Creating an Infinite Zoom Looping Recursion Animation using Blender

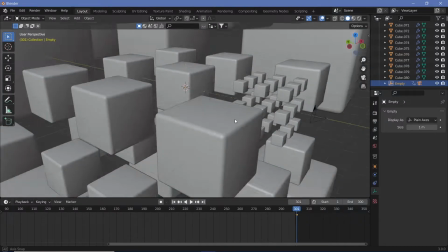So I had to reselect it and move it to the other side.
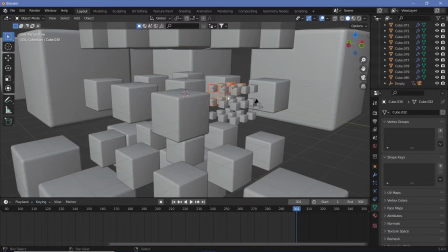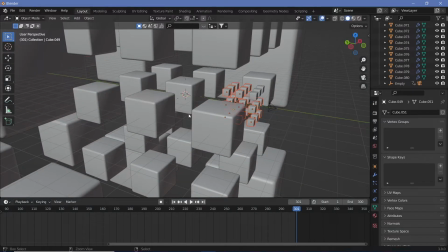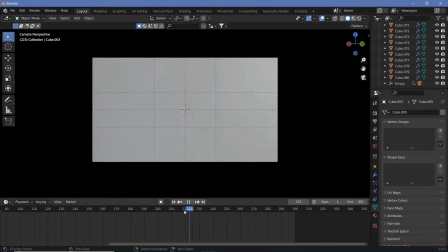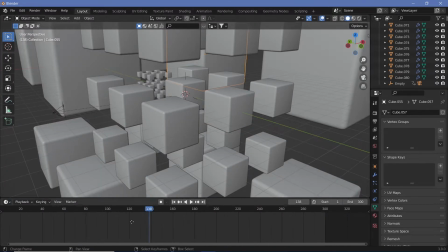Of course, the zooming that I made with using the scaling, which was to make the zoom effect using the empty,
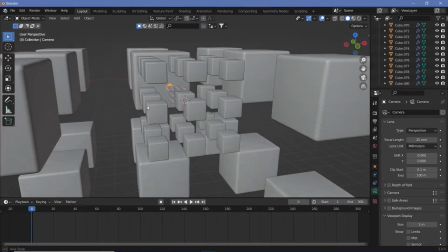was incorrect, and I didn't want to rechange all of that, so I just added in a new empty and redid the entire thing.
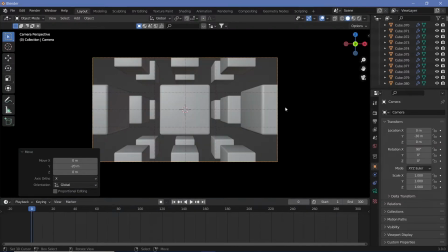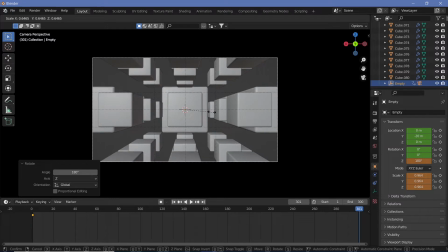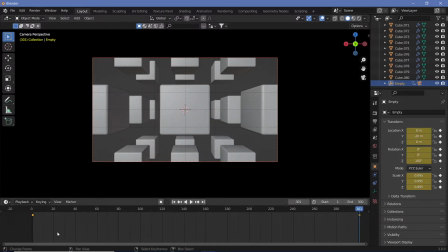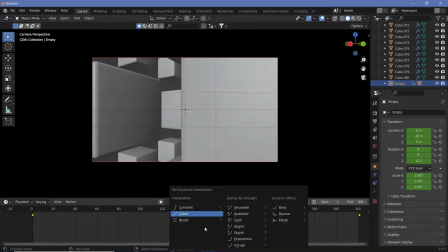So now I had something that was perfectly looping. However, it didn't seem right, and it was already on linear.
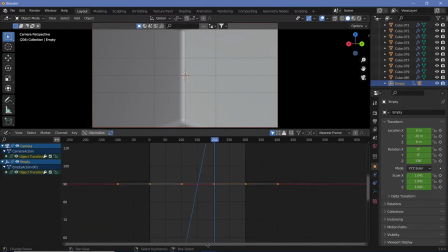So I thought that, okay, if it's on linear and it's not working,
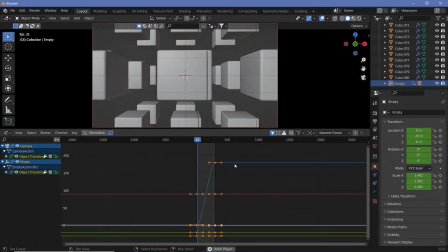then I should just make it a nice Bezier curve so that it slows down and it almost stops and starts again.
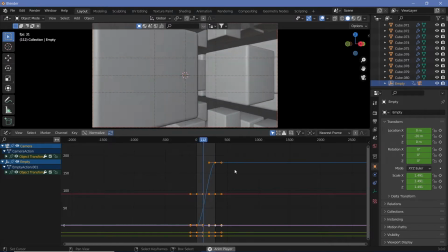But that shouldn't necessarily look like too much of an issue.
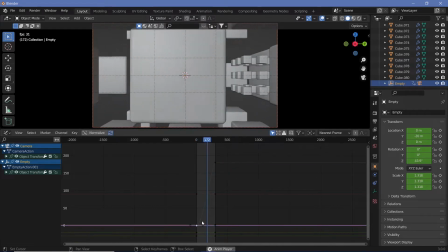So I thought maybe I'd have it slow down for only a very short amount of time,
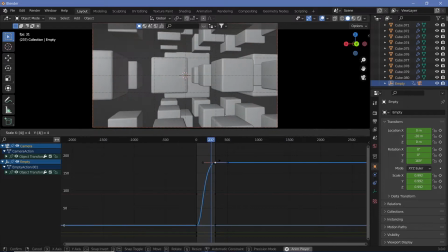which is why I tried reducing the size of the Bezier handles. However, I wasn't able to select the handle properly and realized that it's just easier to remove all the unused keyframes first.
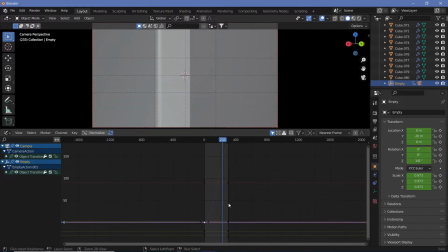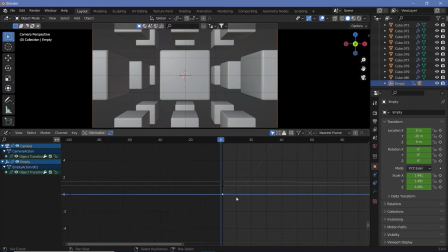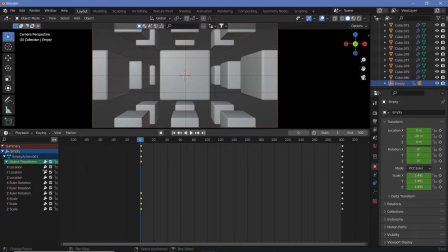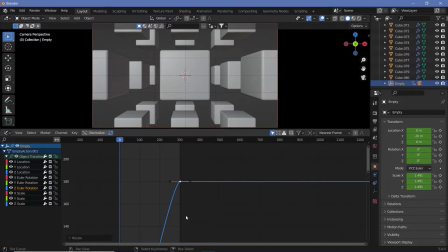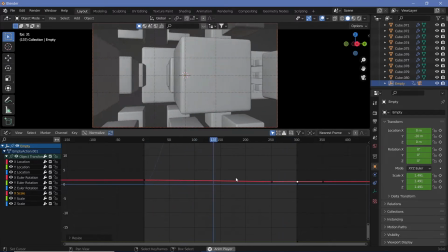So after making it close to linear but still a bit of an ease off, it still wasn't looking proper,
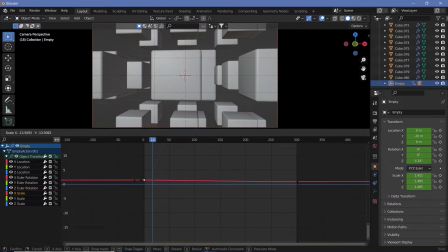so I realized that I just have to increase the ease and hence increase the handles and just make it slow down, probably even stop.
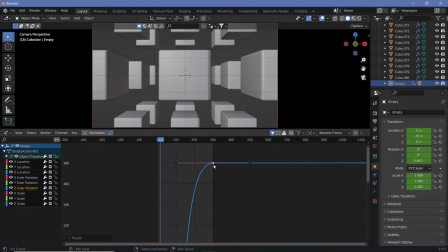So even though that doesn't seem like a seamless loop, it works out better than if it was linear in this particular animation.
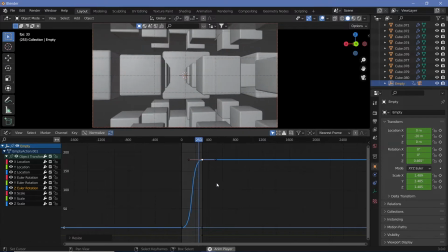So I decided to just go ahead with this particular loop.
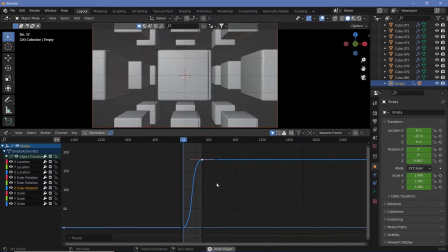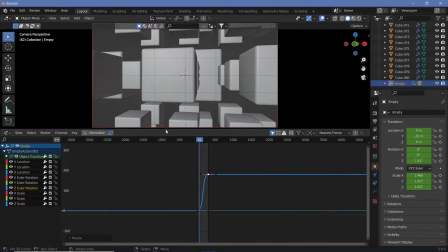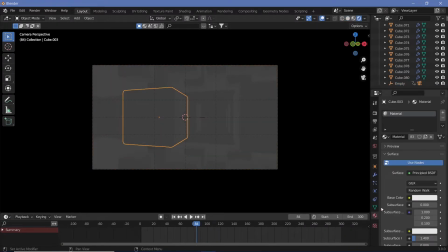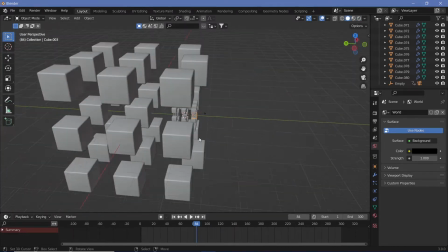Now when it came to shading, I had a lot of issues because
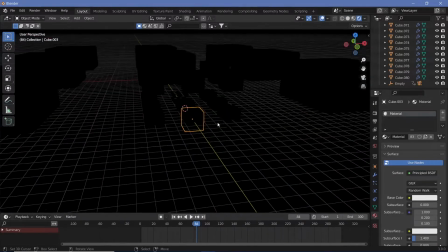I needed to figure out something that would look nice, and I also wanted to use the EV render engine and not Cycles,
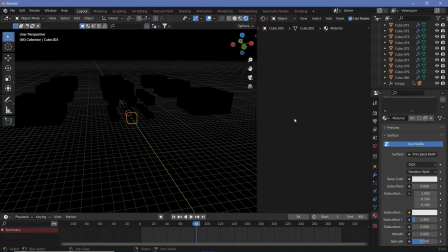because Cycles would just take forever to create this 10-second loop on my laptop at least.